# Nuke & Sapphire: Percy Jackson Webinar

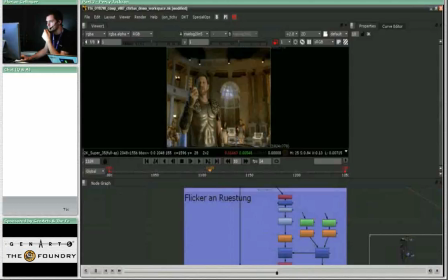1455s
Now we're covering flicker on Rüstung,
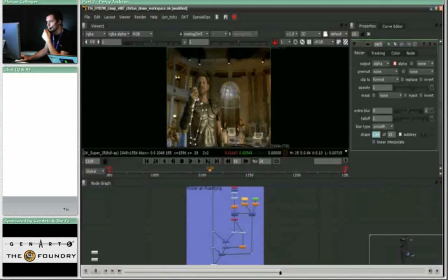1458s
which means flicker on armory and doing that we just did two quick roto shapes for his arm and his armor
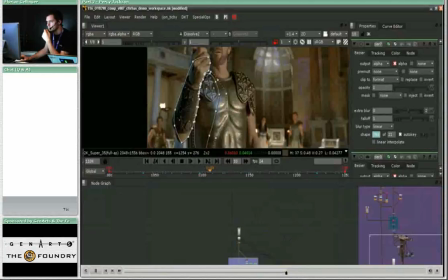1471s
and created some color corrections on his armor as a reflection of their
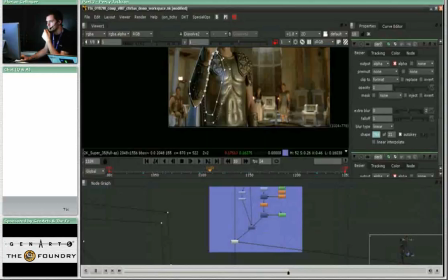1479s
lightning bolt representing the same colors and then the same thing head flicker light means
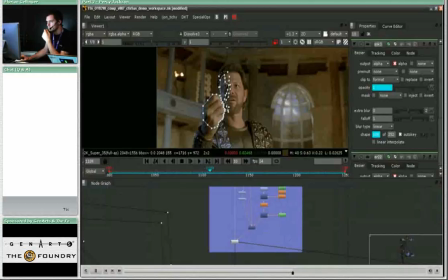1487s
we did the same to his face, rotoed his face and subtracted his hand and voila,
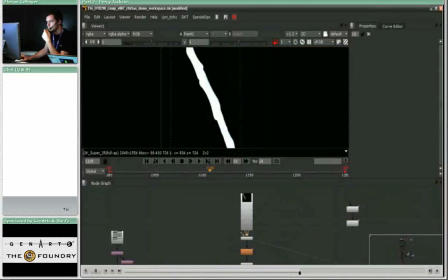1502s
you get the hint of blue in his face, which is still very subtle, but you don't want to overdo it.
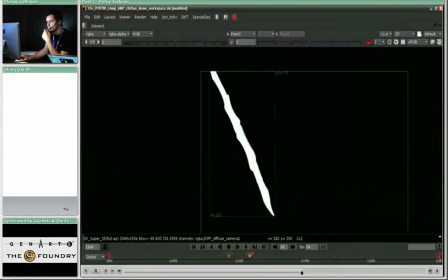1510s
And then you need something for him to catch, which is this. The lightning bolt itself was rendered out from Maya and animated in Maya and rendered out with a nice motion blur trail,
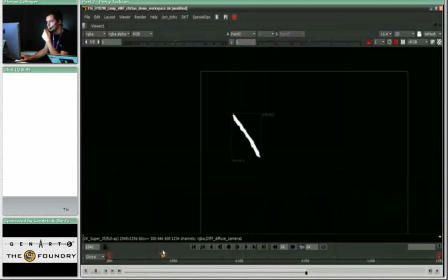1527s
but this is just the standard 180 degrees shutter that you get from a normal film camera or 172 degrees shutter. So this lightning bolt was created using a reference model that we got from
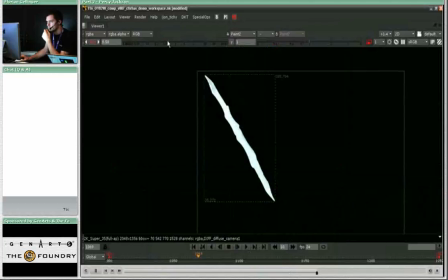1544s
the production they had a lidar or a cyberwar scan of the prop that the kids were carrying and then we textured it using the film negative of the lightning bolt or HDRs well in any case it was HDR footage
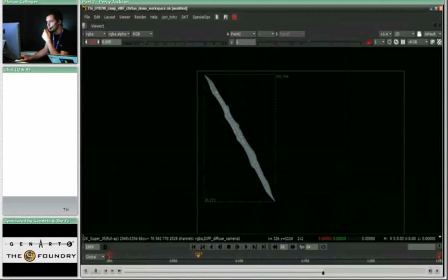1561s
with a higher dynamic range than just a digital still and if I crank down the exposure you can see the little LEDs inside we didn't do this because we liked the LED so much but we We wanted to recreate the lightning bolt in this shot where it was entirely CGI to look exactly
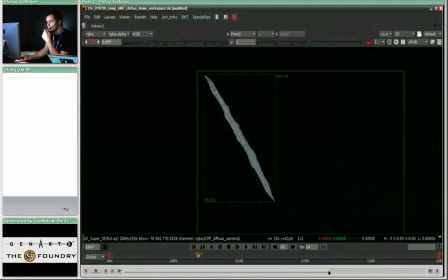1579s
100% the same as in all the other shots where the kids were carrying around the prop. So we wanted to have the same brightness values. We wanted to have the exact same shape and color, etc. So we thought,
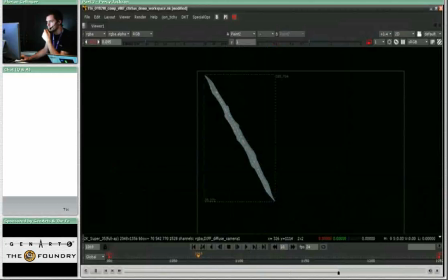1596s
all right, we might just as well treat the CGI object just like the prop and give it the same texture and color values etc and even include the LEDs in its core and then later just apply the same process that we applied to all the other shots with the lightning
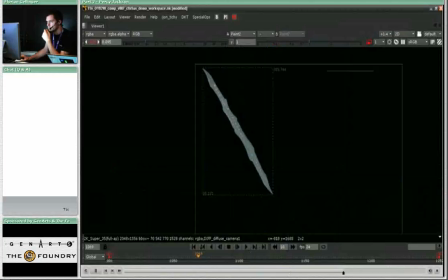1615s
bolt in order to make it look consistent and exactly the same.
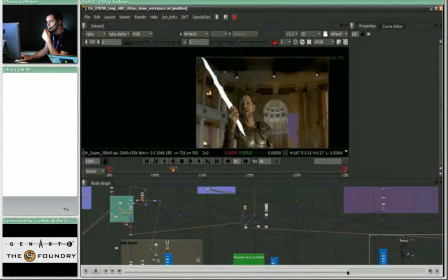1620s
So returning to its original exposure and going back to our setup,
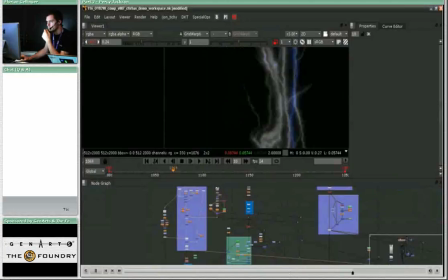1631s
this is somewhat where Zeus catches the bolt and you can see that we've already done something to the core. We've already integrated the bolts inside the core with some variation.
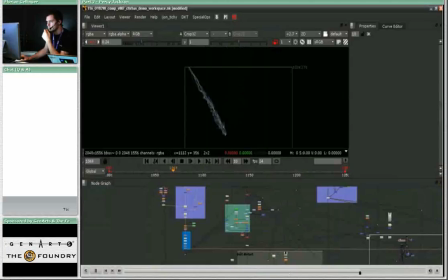1650s
This is the
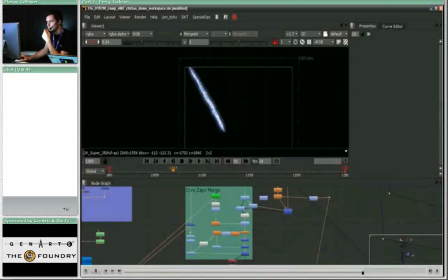1654s
setup part that deals with the core and then comes the whole thing inside, right here. And then some glow applied and some more plasma. So here is where it all happens, the core and the zaps merge.
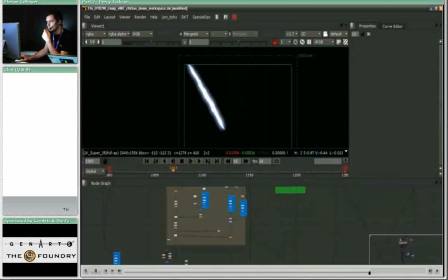1671s
If I go back to normal exposure, you see the nice glow falloff and there is plenty of stuff going on inside the core now. So, this is the first basic treatment that the core gets.
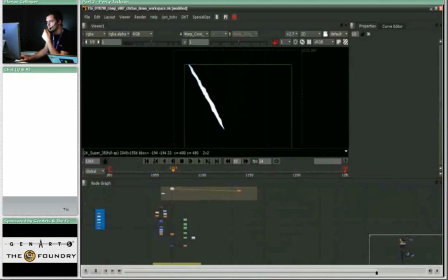1685s
Then, what we had to do in addition to that is warp it a little bit more with some ripples
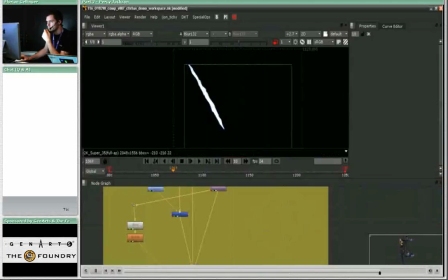1693s
that it looks organic to get away from the static look that we didn't get from the